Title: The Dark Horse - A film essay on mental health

all see the world differently. Sometimes, this diversity can affect what we're trying to achieve or who we are trying to be as a person.
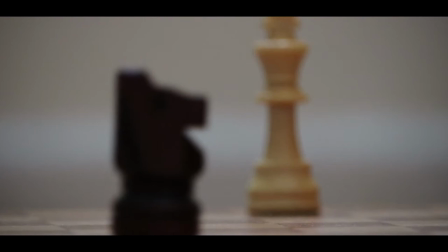(0:48)
Being different can possibly link to hard understandings. In this case, it can accumulate judgment. An example of this results in many things like racism, gender, sexual orientation, and especially mental health, which is something that people aren't too familiar with. Either they don't think it's normal or just have insufficient education around the topic, which therefore may lead to discrimination or perceiving the stereotypical nature of mental health.
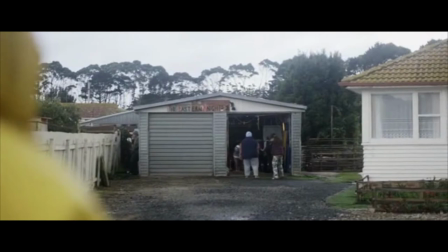(1:15)
But the question is, how can a mental illness affect you as a person? And what effect does it have on the community around you?
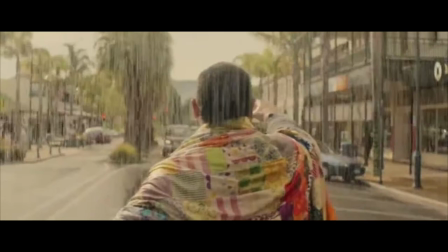(1:23)
From a psychoanalytic perception, an example of this is conveyed in the film The Dark Horse, written and directed by James Napier Roberston.
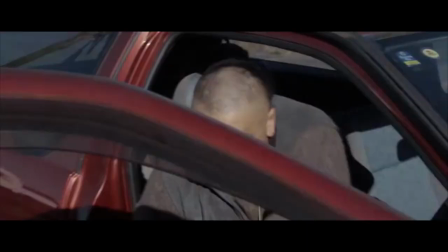(1:31)
The film is based on a true story about a man named Genesis, played by Cliff Curtis, who has a mental health issue, in this case, bipolar, or also known as manic depressive illness, according to the National Institute of Mental Health.
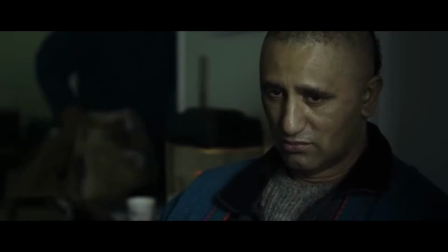(1:43)
It is an illness alternating shift in moods, energy levels, and activity levels. After many years at a mental institution, Genesis is released and is under the care of his brother Araki,
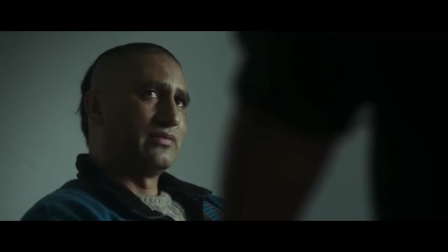(1:55)
played by Wayne Huppy, who is associated with a gang.
Nah, bro. Don't think I can help you. Be better off with someone else.
With that in mind, conflict arises. Genesis then finds a way to escape the torment from his brother by volunteering at a chess
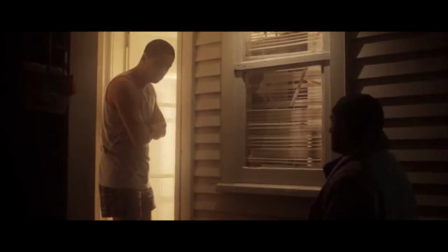(2:12)
club and sharing his expertise in chess towards Māori children with disadvantages.
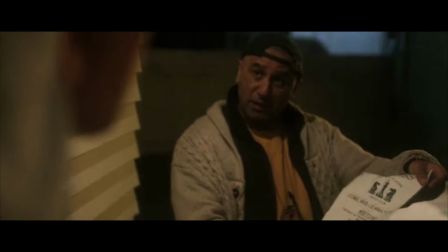(2:17)
Through Genesis, we are able to observe the different impressions of mental health regarding Genesis's mindset and the impacts it has on society.
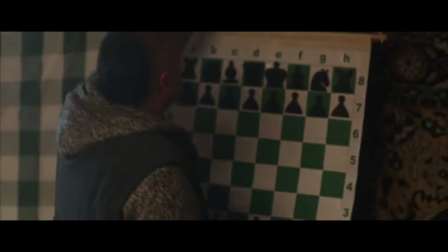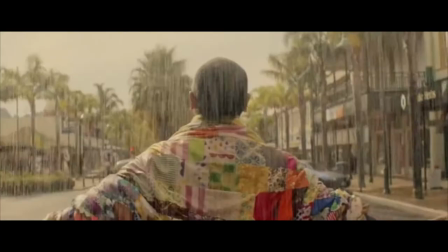(2:33)
Mental illness dramatically changed Genesis and how he thinks and observes the world throughout the film.
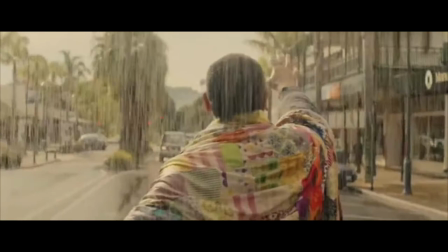(2:39)
For example, the opening scene of The Dark Horse shows a continuous mid-shot of Genesis in a coloured robe while it's walking in the rain.
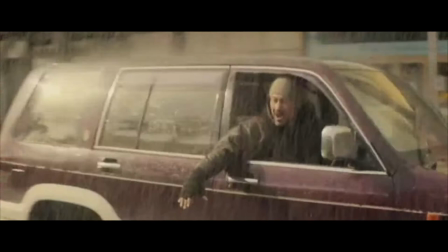(2:45)
Symbolically, we can see a few things being conveyed about the character. For instance, the use of colours are used to apply an atmosphere of the character's surroundings to enforce the character's mind, or the outside world we call reality.
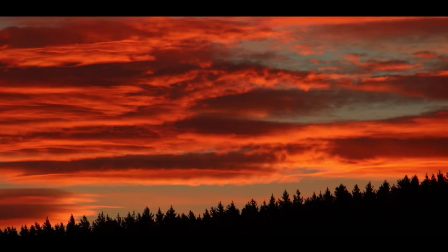(2:59)
The character's robe contains a mixture of colours that have a rainbow look that could represent peace regarding Genesis's mindfulness.
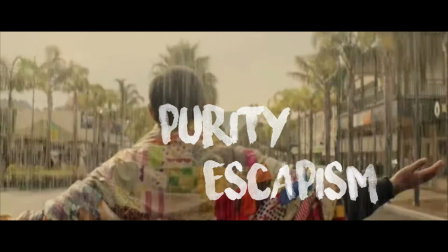(3:07)
The rain in the scene, more importantly, represents Genesis's purity and escapism of his mental health condition.
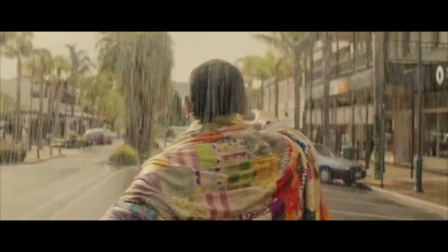(3:14)
Results. These give it a bright and uplifting feel and contrasts the character's mental illness, in this case his bipolar,
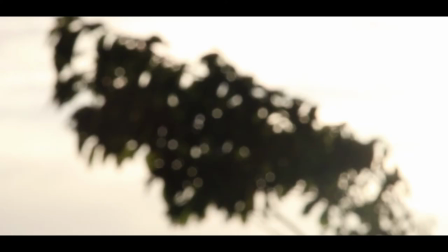(3:21)
thus expresses the character's state of mind and who he truly is.
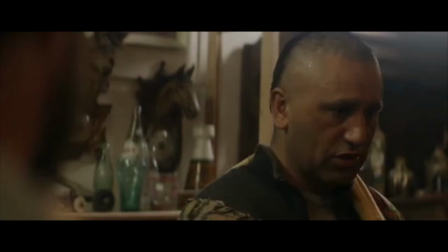(3:26)
Furthermore, we also see the impression of mental health affecting Genesis. If we go a few minutes into the film, we can instantly see a change from these colours and environments.
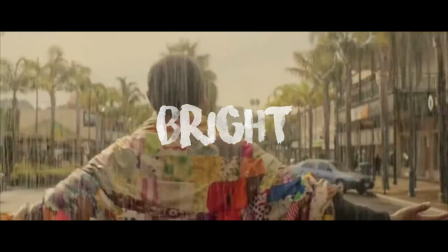(3:35)
More noticeably, the colour graduates from a bright spectrum to a more monochromatic aspect,
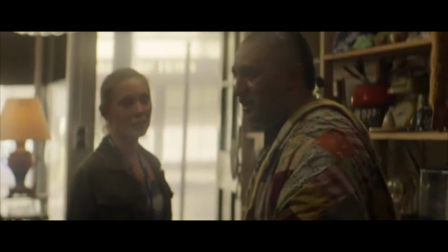(3:40)
indicating a transition of Genesis's mind to reality, the real world.
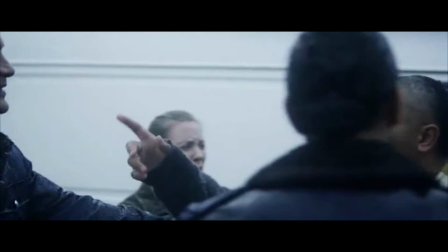(3:45)
This is used to consequently show the appearance of Jen's mental illness, more openly about the symptoms of his bipolar.
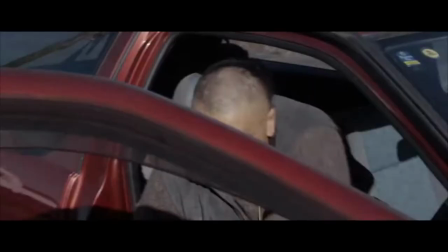(3:53)
In the circumstances Genesis faces, symptoms of the bipolar accumulate throughout the film,
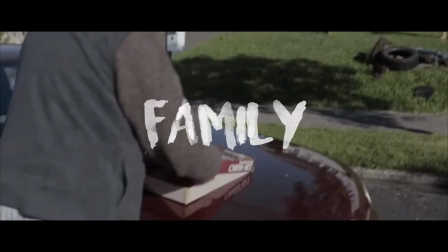(3:58)
as he associates more with a variety of communities, i.e. gang-related environments, opposing family environments. The fact that Genesis had to restrain himself from engulfing his thoughts over the two areas he had experienced and been through, ascends to a point where Genesis can't cooperate properly, and therefore becoming depersonalized from reality.
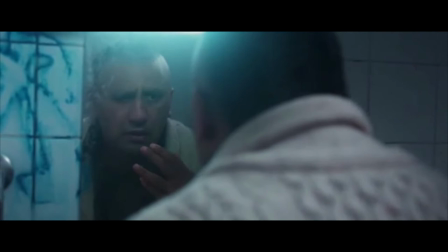(4:21)
We can see this portrayed in a scene where Genesis is observing himself in a mirror,
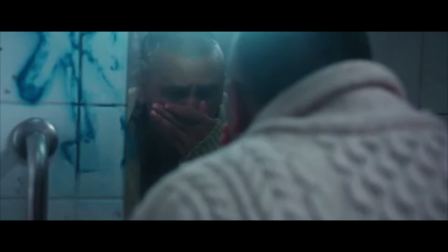(4:26)
then suddenly becoming depersonalized as we see an illusion of blood pouring out of Genesis's nose.